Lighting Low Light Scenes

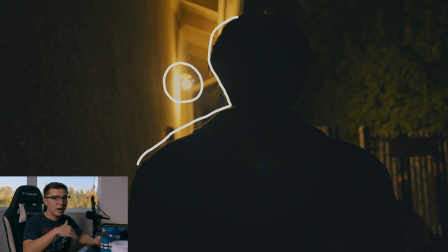Another option is if you dim it down to the point where you're not clipping, but then it's too dark, you could dim that down and then actually pump in light, and that would look better. But when you're fighting with a practical light like this, it really makes things kind of tricky.
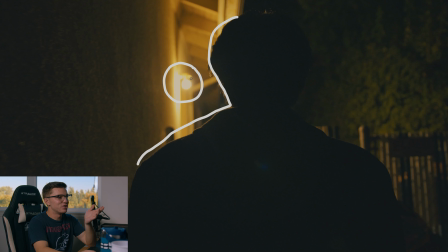So this is an instance where sometimes a piece of gear is actually the way to solve it. I really wish on a shoot like this I would have had one of those bulbs. I don't have one, but I definitely will be looking to buy some in the future.
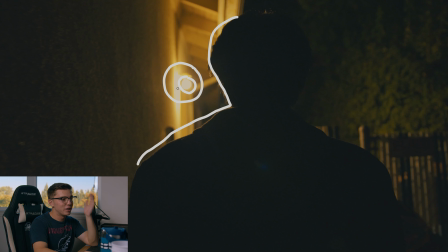But this is just one of those things where sometimes that's what happens. The biggest piece of advice for a situation like this is just try to not show it as much as possible. Obviously the nice thing is that for this shot, for the start of it, we're focused on the back of his head, and that's kind of out of focus, but then later in the shot,
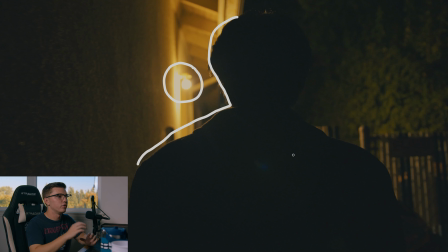it does linger on it a little bit too much, and I think if we'd have framed it a little differently, gotten a separate take, and maybe tried to do it a little differently, we could have avoided having this really blown out light in the shots. But ultimately, I'm not, you know, it's fine.
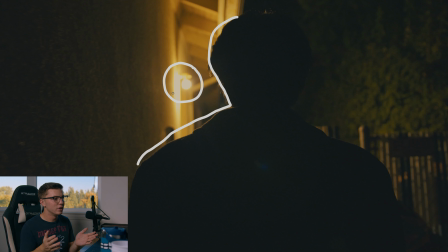It kind of is what it is. This was a one night shoot, and we were doing it super quick, so we kind of worked with what we had, and I think that the biggest thing here is that we had enough light on our subject, and that was clear. This light being blown out is more of just an unfortunate circumstance type thing.
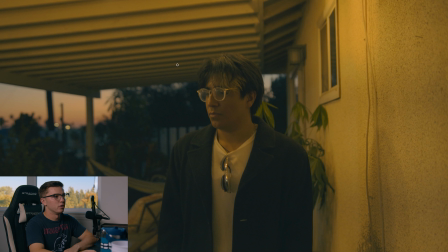Okay, so then when he comes around to the backyard, we've got kind of an interesting lighting setup here. So if I'm gonna skip ahead real quick.
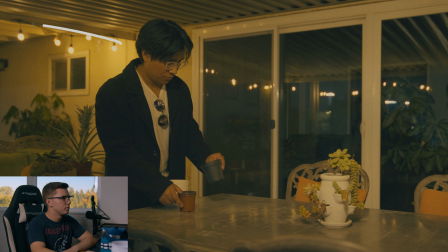So if we look at this shot from later in the sequence, we can see these these lights that are strung up, and they kind of went around the patio. And so that's giving a decent amount of light.
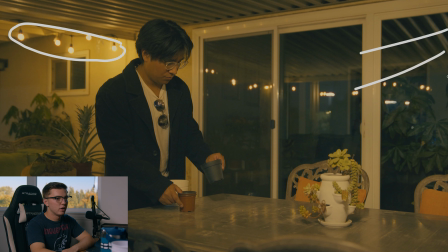And then we also have a light that's off screen here that's pumping in some light kind of as a fill on him. It's lighting up the table here, and it's lighting up him. This was one lighting setup that I do think I wish I'd done differently.
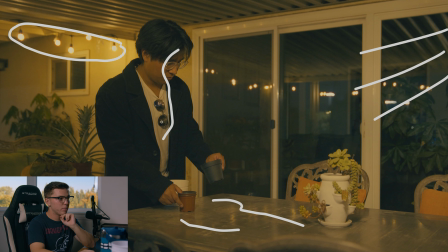Maybe not even the lighting setup, but the framing of these shots. Now, with this shot in particular, he's going to walk towards this door. So I liked this framing because it was able to show like two actions in one shot instead of having to cut between two angles.
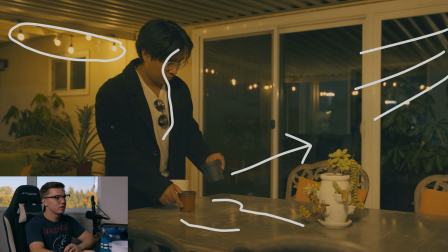But what that also did is that because of the way we had the lighting set up, it makes this shot kind of flat because the light is hitting him directly in front, and then you've got this light in the back. And the nice thing is that you still get contrast because these doors
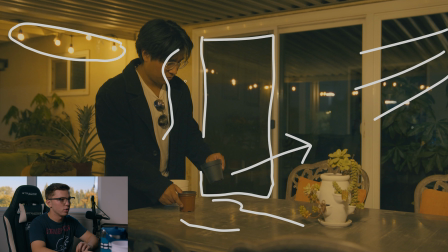are, you know, the inside of the house is just completely dark. And then you've also got the black like detective jacket that he's wearing, which is giving not only good contrast as far as like levels go, but then it's also creating a good silhouette of him.
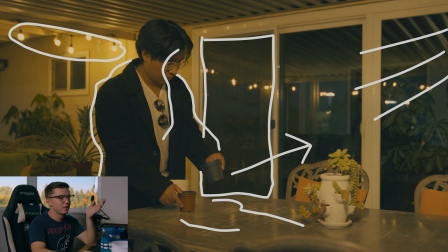So all of that is good, but I think the fact that it's front lit just doesn't look amazing. And if we jump back to the shot before this, you can see we had this super nice
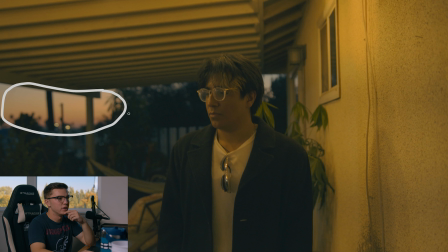sunset light that was in the background here, and I kind of wish I had framed more shots facing that way so that we could see that a little bit more, and maybe just changed up the way that we kind of cut the sequence together and gotten more shots facing that way,
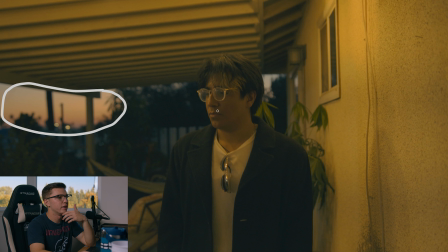because then we would have had a little bit more backlighting, and the contrast I think would have been a lot nicer for stuff like that. So like if we look at just this first image here, we're really, that light that I said in the last shot, it's still on, but he's so far away from it that it's giving barely any light.
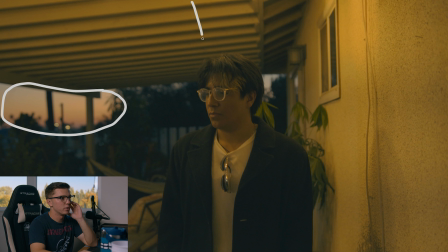Most of what we're getting is coming from the top lights, those like bulbs that are strung up on the patio, and that's most of what we're getting, and it's mostly top lighting. And then we've already got, you know, so we've got some nice shadows on his face here,
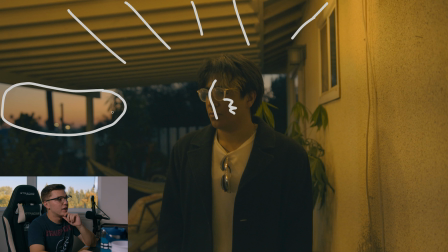and then it's lighting this side of his face. And then again, you know, we had this nice like sunset, more blue hour, it was a little bit past sunset light in the background. And I think if I'd have been able to focus more on that and frame the shots a little bit differently, this sequence could have worked better.
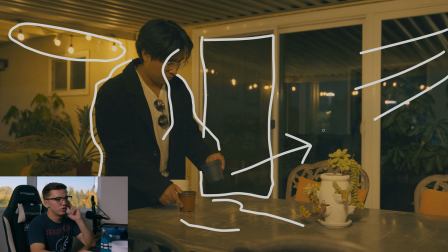And so when we flip back to this shot again, it just looks a little flat. If you look at it, you know, all the diagram and whatnot, it just looks a little flat.
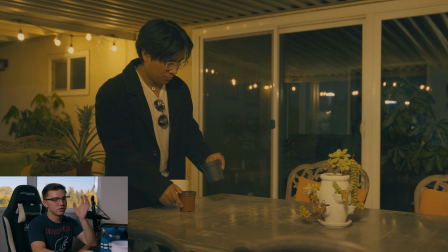And I feel like this could have been done better. This is like the one area that I think could definitely have been improved a lot.
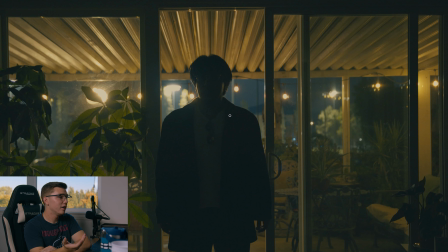Now, this silhouette shot, in a way, kind of shows what I was talking about. So we now have the camera facing out towards, you know, where that sunset was, and more out towards the street, and we're getting this just super dramatic, super crazy silhouette shot.
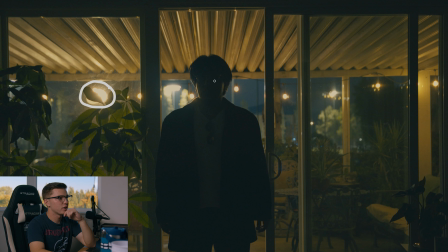And if we can see, so right here, this is the actual light that we were using that's like pumping in all of that extra light. It kind of blends in because you've got this plant in front of it that's breaking it up, and then you've also got all of the little other like practical lights that are on set.
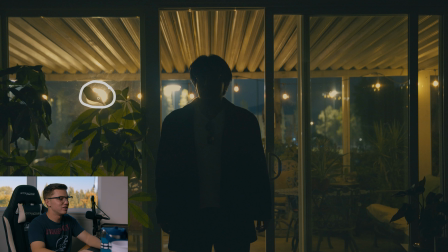So literally this is an instance of hiding the light in plain sight. So it's there, but you don't notice that it's a light. It's just, I mean, you notice that it's a light, but it doesn't register as like, oh, that's like a film light. Like that's something that shouldn't be in the shot because it's being obscured by a bunch of different things.
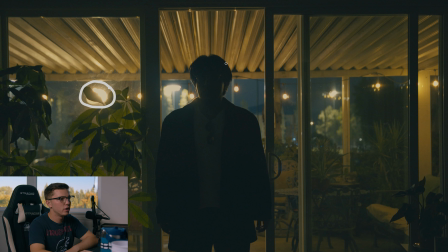So this is an example of kind of knowing what you're going for when it comes to low light and going, all right, we don't really need to expose for the, like we're going for a silhouette shot. So all of this can just stay in darkness. And then we're gonna just expose for the background.
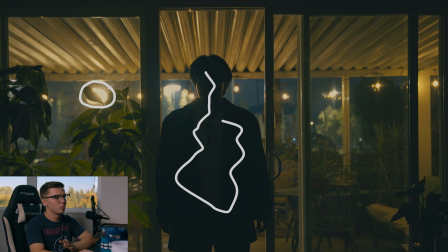And so we've got, again, low light isn't no light. So we've got all of this light hitting the patio and then going in the background. And then it's helping to just push him into darkness because the inside of the house at this point doesn't have any light in it.
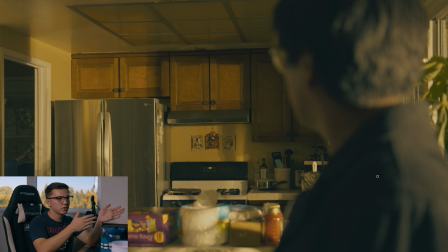And if we jump ahead, then you switch angles and you see there is light coming through the window. So this is one single light that's outside, and it's just beaming light in through this window, and that's lighting up the whole room, and it's giving a lot of things. There's a lot of things that it's doing here.
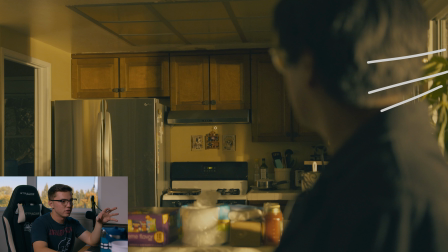So we're getting texture because it's shooting through a window, so you can see like these like shapes over here on the wall, and then like here you're getting like this like square shape right here.
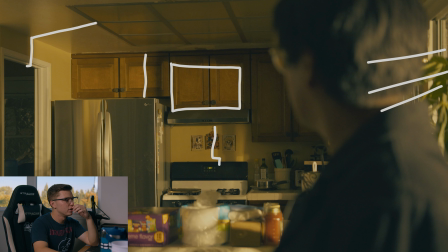You're getting this line up here that's doing it's just all adding these different like textures. You can look here where there's plants that it's reflecting off of, and it's really adding texture and dimension to the image. And it just, looks really, really nice.
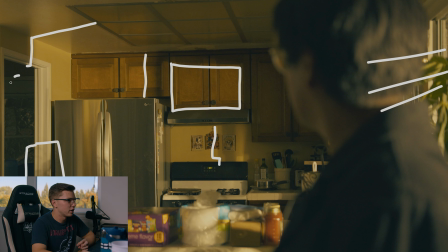And this is again where like you can have, I mean, there's still good contrast because with these shadows like in the pantry and then obviously on his face and this side of him, because there's no light really coming from the left side of the image, it's all from the outside. And so we're still getting contrast, but you're still able to see everything.
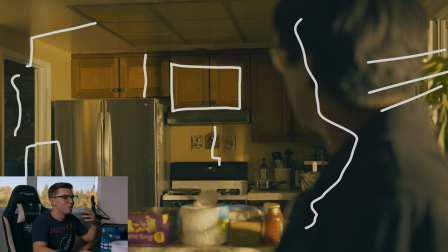And that's a big thing, is it's like you still want, again, you can do low light without having there be no light.
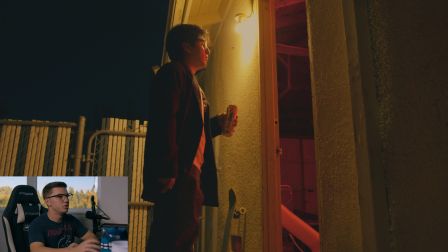So now this shot, we again run into the same situation with this bulb. So as we can see, it's just blown out and it's overexposed and it doesn't really look that good. Luckily, this shot has different focus. So what we're also doing is obviously you see this red light coming in.
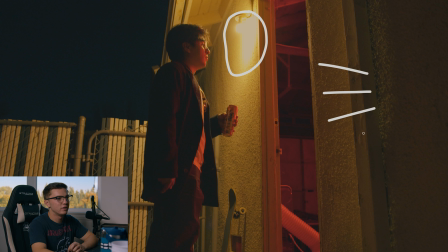We've just got a red light that is inside the garage here that's, you know, just hitting him, and it's hitting him straight on because that then keeps this half of him in darkness and then it lights up this half.
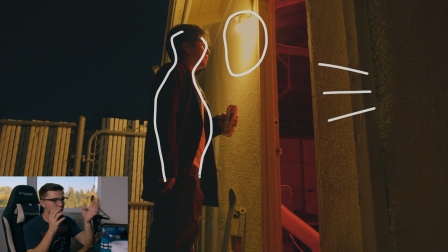So this is an instance where front lighting can still look good and still be useful based on how you position the camera. So technically this is sort of front lighting if you look at it that way, because the light is hitting him from the front,
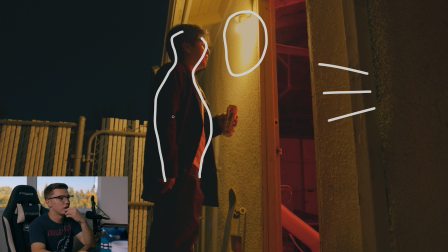but it looks good and there's a lot of contrast because of the camera's position, because from the camera's position, it's coming from more the side and you're seeing the contrast on the back of his body.